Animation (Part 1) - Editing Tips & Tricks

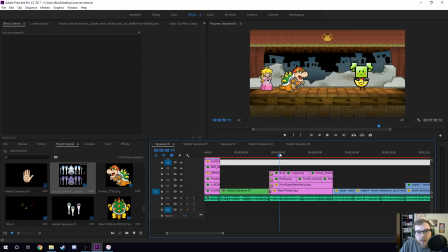1475s
You can see it's 2 separate layers here because there's always 2 on screen at a time, and they need to kind of overlap at different times. So here they switch to Luigi, but then here Peach switches to the Crag guy, and then Koops, and so they staggered a little bit, but you can see the different.
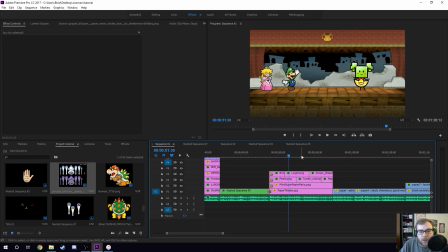1491s
So it's because Peach is still on screen with Luigi, and then Luigi is still on screen with this guy, and then vice versa. So they just kind of rotate, but they do the pop in while Mimi is just sitting there rocking back and forth. And then finally, the last bit here, same thing.
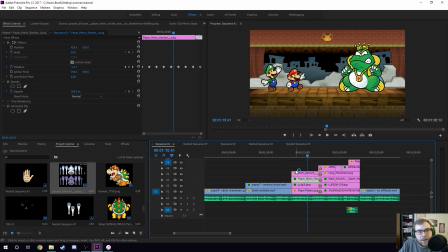1507s
So I have Luigi and Mario rotating like normal. Wart, what did I have him do? The only one. Okay, yeah. So again, it's just fun for me to look back at this. Wart is doing a diagonal rotation back and forth, just like that.
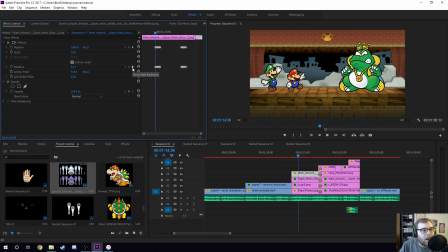1523s
And so that is a combination of at the same time rotation -3, but then changing both vertical and horizontal position, and then 0 back to the original. So yeah, original, and then +3 instead of -3.
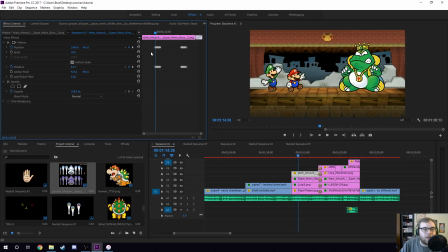1541s
So it's just changing the angles. So these are what they call keyframes, and then there's just motion tween animation in between. So that keyframe at that angle, back to the original, keyframe at that angle, and then back at the original.
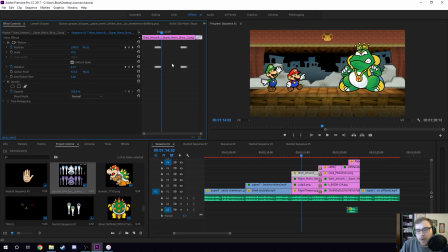1555s
And it just does all the motion in between to make sure it looks good. And then again, I had him pause, and then he does it again. So that's his unique animation there.
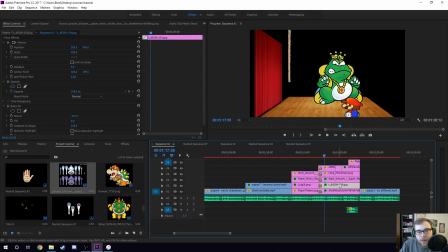1564s
And now this one, I don't believe I animated either of them instead, because again, I'm showing off the rope thing here. Now this one was fun, and we're gonna end it here. Again, this is longer than I wanted it to be. This is the rope.
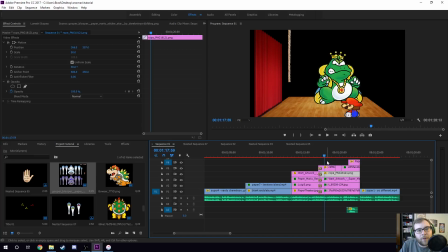1577s
Oh no, sorry, this is Mario right here, and this is the rope. The rope never moves, but what I have is Mario going up, so I have him just literally just position move, and this is ease out, ease in, so the animation looks smoother.
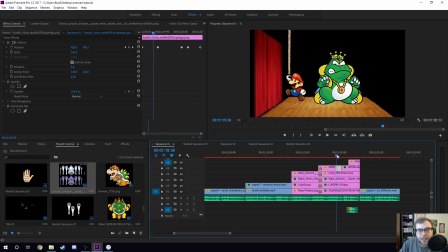1592s
So I have him move over to the rope, but then this is a different Mario, so I cut to a different Mario, but try to line it up as best I can. So this is so funny for me to rewatch. So I cut it, yeah, and it's like they're pretty close.
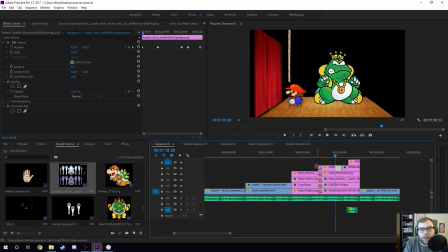1607s
Because it's moving instantly, you hardly notice. So switches pictures of Mario. Now again, I have him jump up, and then I slowly have him go down for a long time. He hops back up again really quick, and then drops down to the ground. So the whole animation is like a jump, pull down, jump back down.
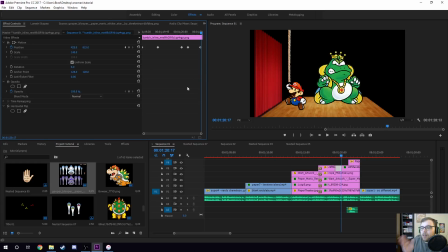1626s
And that was kind of, it just takes, the thing that to most know about animation is it takes time, it takes practice, it takes a lot of tweaking and adjusting different things to make it look just right. And so that's all that was.
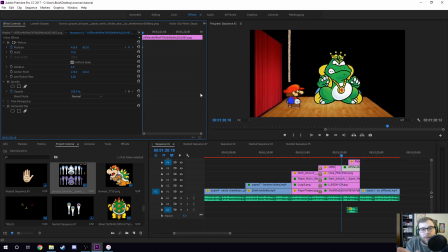1641s
Then he jumps down, and then again then I have it go back to the original picture, so now it looks like Mario's just looking at Wart. Now I did put a horizontal flip on him as well, because you can see this is the original. I changed his position and I flipped him so that now he's looking a different way.
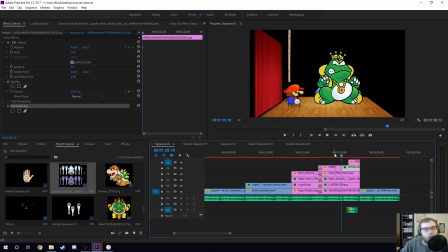1658s
And this is like super basic rudimentary animation, but that's all I was going for. Is he moves over here, I animate this guy, and then so all that together looks like what you just saw. Wart never moves, but then what the rope did is it caused a thwomp to fall on Wart, and you can see down here, this is a sound effect.
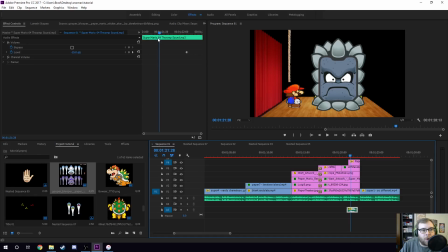1676s
It's the thwomp sound effect for Mario 64, the exact thing.
Forcing your way.
Okay, and now here, final animation that you can see, he's off screen originally. This is negative, way up high, up here, and he falls down on screen. The thwomp picture is from Super, which is really funny, but then the sound effects from 64.
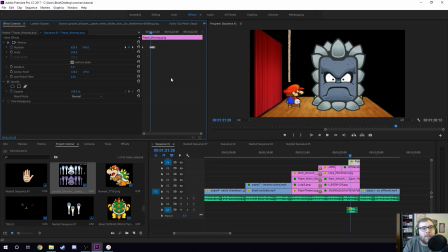1695s
It falls on thwomp, but I wanted a little bit more animation than that. I wanted it to bounce as it hits the ground. So I have it land in the final position I want it to be, but then 2 frames. Oh, actually, nothing happened there, but then I go up 2 and then down 2.
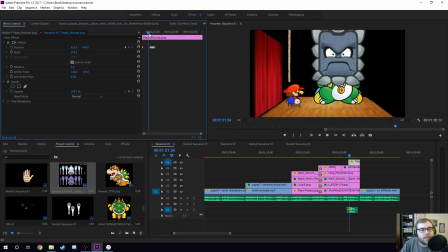1713s
So just a very small, very subtle animation, but it just gives it a little bounce at the end.
Forcing your.
So it goes boing, just a little tiny bit.